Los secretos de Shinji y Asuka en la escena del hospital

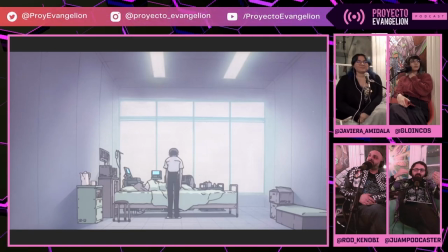Y, pum, cuadro, chingy, nuevamente lo vemos de espalda, todavía no sabemos nada de su cara, de su rostro, de nada. Y vemos a Azuka en la misma posición que la hemos visto porque la habían mostrado antes en el hospital,
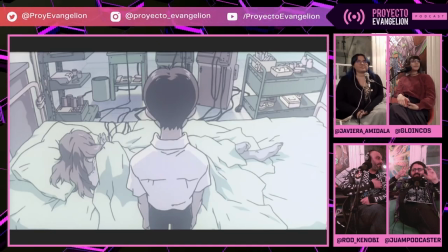en los capítulos, con estos monitores. Y aquí esta escena es súper importante porque me encanta porque esto lo aprendí de la Natcha. Que cuando las escenas tienen un poquito... ¡Mira la Natcha!
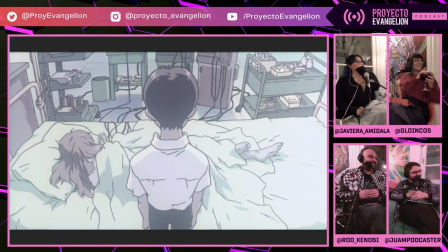Oye, Kame, jaos ahí Por favor, hagamos la promoción Tienes que estar así como Gracias De una sangría, a ver Yo voy a pedir otra cervecita, podría ser Heineken Ahí está La publicidad Publicidad gratis Estuve esperando tanto tiempo este momento Sí,
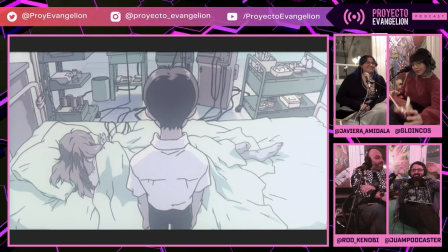¿cierto? Bueno, lo que aprendí yo de la Natcha Es que cuando las cámaras distorsionan un poco Este no es un ojo de pez Tan ojo de pez pero sí se ve un poquito distorsionada la imagen como que Chingi está deformado pareciera que está más de arriba que la cámara su cabeza se ve más
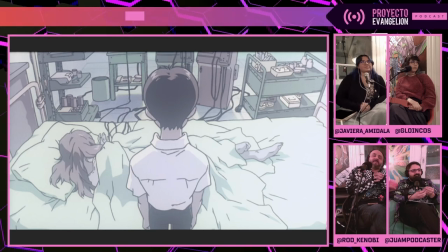grande su cuerpo se ve más delgado nos habla de que algo raro está pasando la escena no es algo normal lo que igual me llama mucho la atención de todas estas secuencias son los colores, como que no hay nada vivo como que Asuka no está viva Chingi no está vivo así pero cero es todo plano
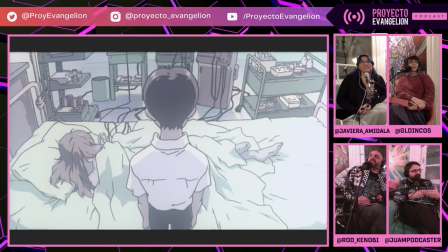todo plano, no es ni siquiera un azul casi empieza a ser un gris ¿cachai? y es heavy y bueno,
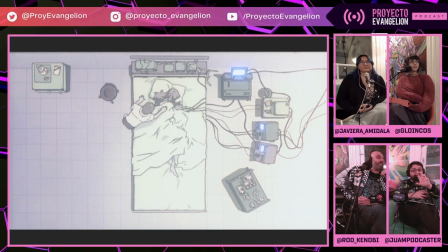Asker, o sea perdón Shinji está ahí y le dice dos cosas tiene miedo de hablar con Misato tiene miedo de hablar con Rey porque recordemos que en el capítulo anterior ante anterior ya se dio cuenta que Rey es un clon,
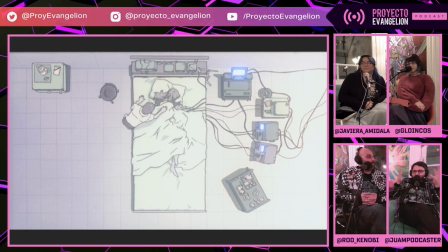tuvo que destruirlo de hecho vio como se desvanecían los cuerpos de Rey, que son múltiples cuerpos y entonces le pide ayuda le dice por favor, ayúdame, necesito dice tengo miedo de Misato Yayanami y de eso dice
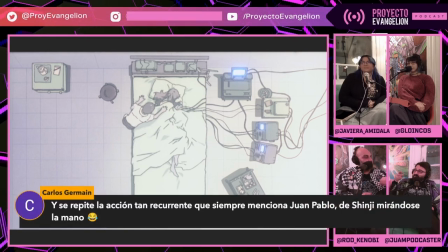ayúdame Asuka y lo repite, lo repite y la empieza así como a mover, yo la pregunta y de verdad la tengo es por, ¿qué ayuda está pidiendo Chinji? ¿qué ayuda creen ustedes que está pidiendo Chinji? con Azuka yo siento que es como en el estado que estaba Chinji como en medio de volver a la realidad
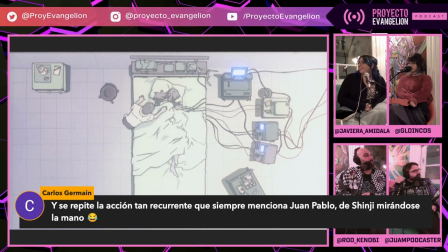porque Azuka siempre la bajaba o lo trataba mal y como que volvía a ese sector como cómodo como esto es lo que yo conozco esto es donde me sé mover como trátame así por favor es como el que lo necesita para mí igual es como hazme sentir algo sí como eso que estaba tan nada tan
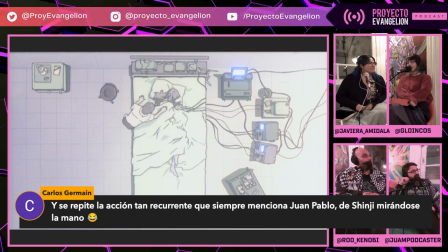estatua así como que sentir algo y además que igual a Azulcar le daba le daba
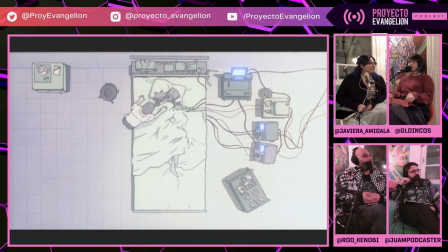una misión un poco a Shinji porque igual Shinji fuera de todo igual no se preocupaba de ella o sea como de más allá como de su bienestar no sé como de hacer las cosas de la casa para que ella copiara claro tenía un propósito Claro, como que le decía hacer algo y ahora no tiene nada, entonces como que cualquier cosa le servía.
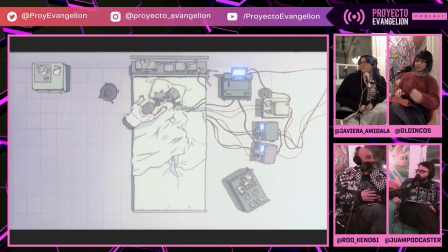Sí, no, yo creo que tiene más que ver, muy bien lo que dice, no lo voy a discutir, pero en el fondo recordemos que Shinji siempre sigue instrucciones, él no toma decisiones, pocas veces él tomó la iniciativa de las cosas. y ahora ya no confía en Misato
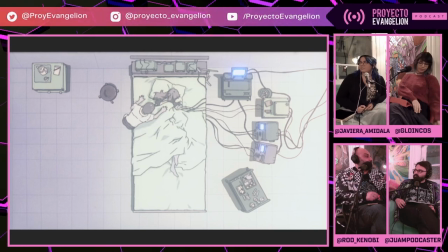ya no puede confiar en el rey claramente pero Azuka es la única que no le ha fallado Azuka hasta que quedó inhabilitada siempre fue la misma con él
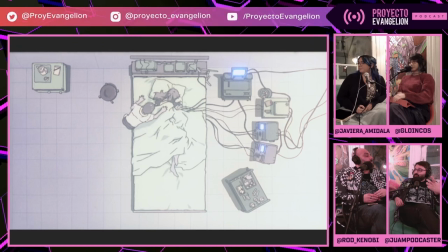es verdad es como que si en algo podía confiar es que Azuka fuera Azuka en un capítulo me acuerdo que lo dijimos Azuka es Azuka y siempre va a ser Azuka entonces de hecho en un momento le dice burlate de mí como lo hacías eso a mí me hace algo sentido de lo que ustedes dicen como él necesita volver a sentir esa cotidiana con alguien que lo vemos que la estamos
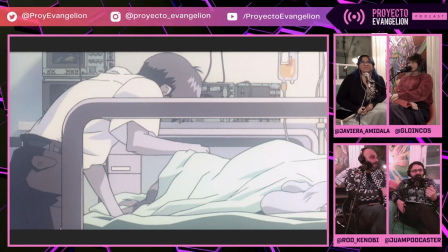viendo pero ella no reacciona pero hay una parte veanlo después en la película que se escuchó como una especie de suspiro de azúcar y uno que respira como que se escucha la respiración de azúcar que yo creo que no necesariamente que es que suspire pero parece un suspiro pero
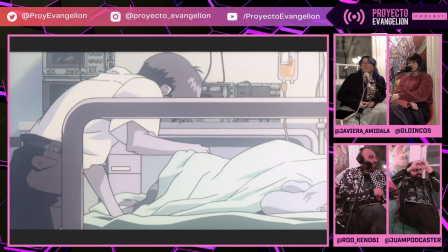aquí en esta escena juegan mucho con el sonido de hecho hay una parte en que se no hay sonido que a todo en silencio a pesar de que hay ruido en la habitación entonces hay momentos, de hecho, cuando él le dice ayúdame a Aska se escucha la respiración y no se escucha nada más y después ya Chingela empieza a mover
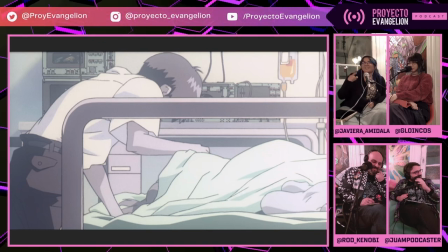pero en el ritmo cardíaco de Azuka como que siempre se mantuvo a pesar de que la movían, a pesar de que tuvo esta respiración, el ritmo cardíaco siempre fue el mismo a mí me da mucho sentimiento encontrado en la escena en ese sentido,
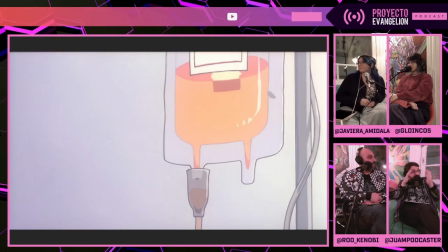que no sé si Aska de verdad está consciente pero no puede actuar está como inmovilizada emocionalmente, o a lo mejor está consciente de todo lo que está pasando pero no reacciona o de verdad no está consciente de nada de lo que está pasando y no reacciona
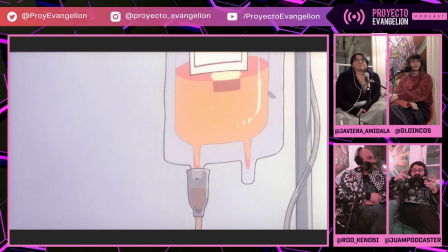otro elemento que está ahí es esta bolsita del SL que efectivamente en realidad es un suero la él está alimentando porque no come pero elegimos el color naranjo de cierta manera con ese colorcito ese color como
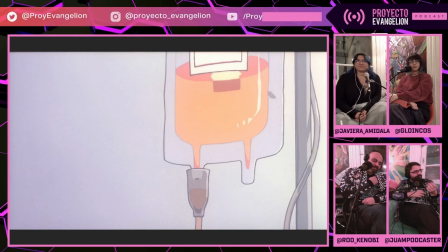de la vida es el único color de resalte es como lo que está manteniendo viva Azuka es eso
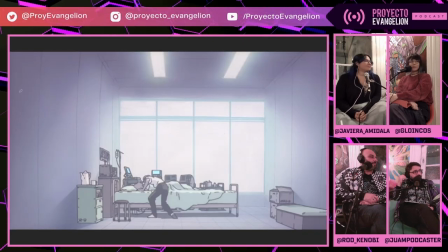y las maquinitas porque tienen brillitos también destacan tienen como las pantallas más prendidas y ahí Shinji se apoya en Azuka y empieza a llorar y hay un momento en que cae una lágrima de Shinji en el cuello de Azuka que es esa
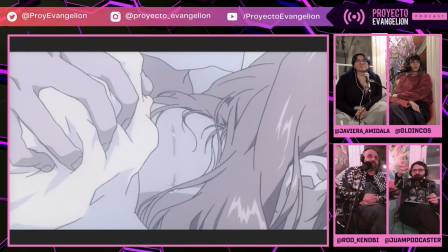y en ese momento Shinji si se fijan le aprieta más el hombro y ahí ya se desespera y
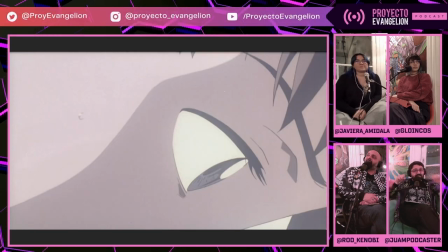la tironea hacia atrás y cuando la tironea ella se le abre como
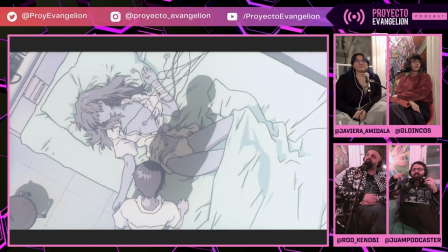la bata se le descubren los pechos pero vuelvo por falada atrás es el primer momento que vemos los ojos de Shinji y aquí pasa algo,
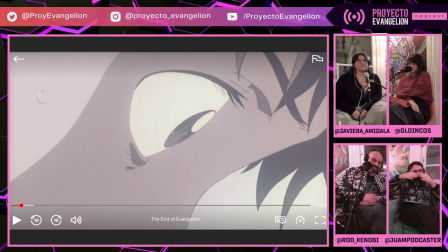hay una emoción aquí algo se rompe algo se rompe de la inercia que llevamos obviamente es la sorpresa de una desnuda, nunca la ha visto desnuda Azuka sabíamos que era una niña atractiva, tenía buen cuerpo ella siempre mostraba su cuerpo
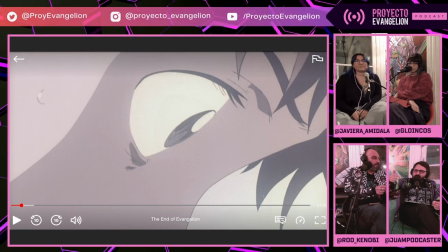y él se sorprende abre los ojos y ahí viene la escena siguiente en que nos muestran el plano de arriba donde Azuga está desnuda,
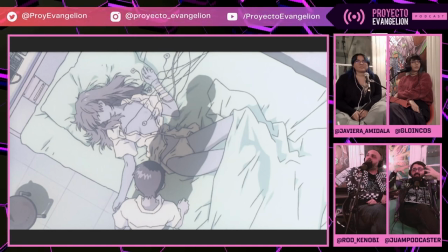se ven los pechos y él queda paralizado viéndola
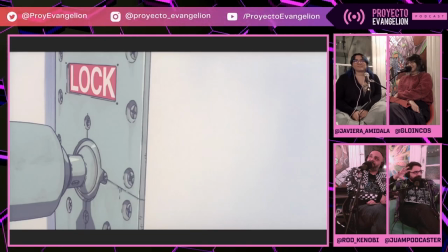acto siguiente, en ese momento todo silencio todo silencio y vuelve de poquito los ruidos de los monitores empezamos a escuchar a Shinji jadeando porque se está masturbando la puerta se ve cerrada porque obviamente no quiere que nadie entre y escuchamos solamente cuando él llega,
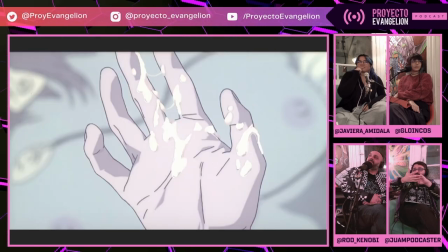eyacula, y vemos la escena siguiente, su mano. De hecho, ahí apareció un comentario que era la mano de Chingi. Nosotros siempre hablábamos que la mano de Chingi empezaba a hablar de emociones, cuando estaba la emocionalidad. Aquí yo nos muestran esta mano, que es una imagen súper cruda.
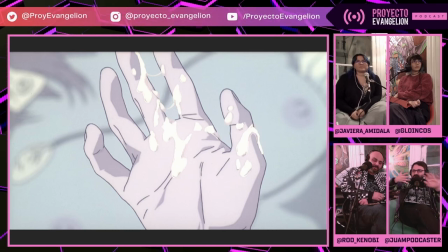Él se acaba de masturbar, cayó el semen en su mano. Totalmente explícito.
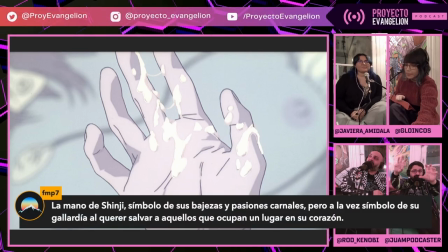Explícito y vemos de fondo los pechos de azúcar, o sea, es una escena súper sexualizada. FMP7 dice, la mano de Chingi, símbolo de sus bajezas y pasiones carnales, pero a la vez símbolo de su gallardía, al querer salvar a aquellos que ocupan un lugar en su corazón.
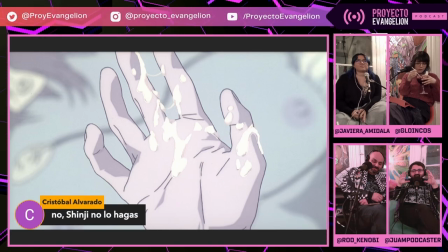Está bien la interpretación. Nosotros con la Nacha conversamos... Cristóbal Alvarado, no, Chingi, no lo hagas. Es verdad, no lo hagas.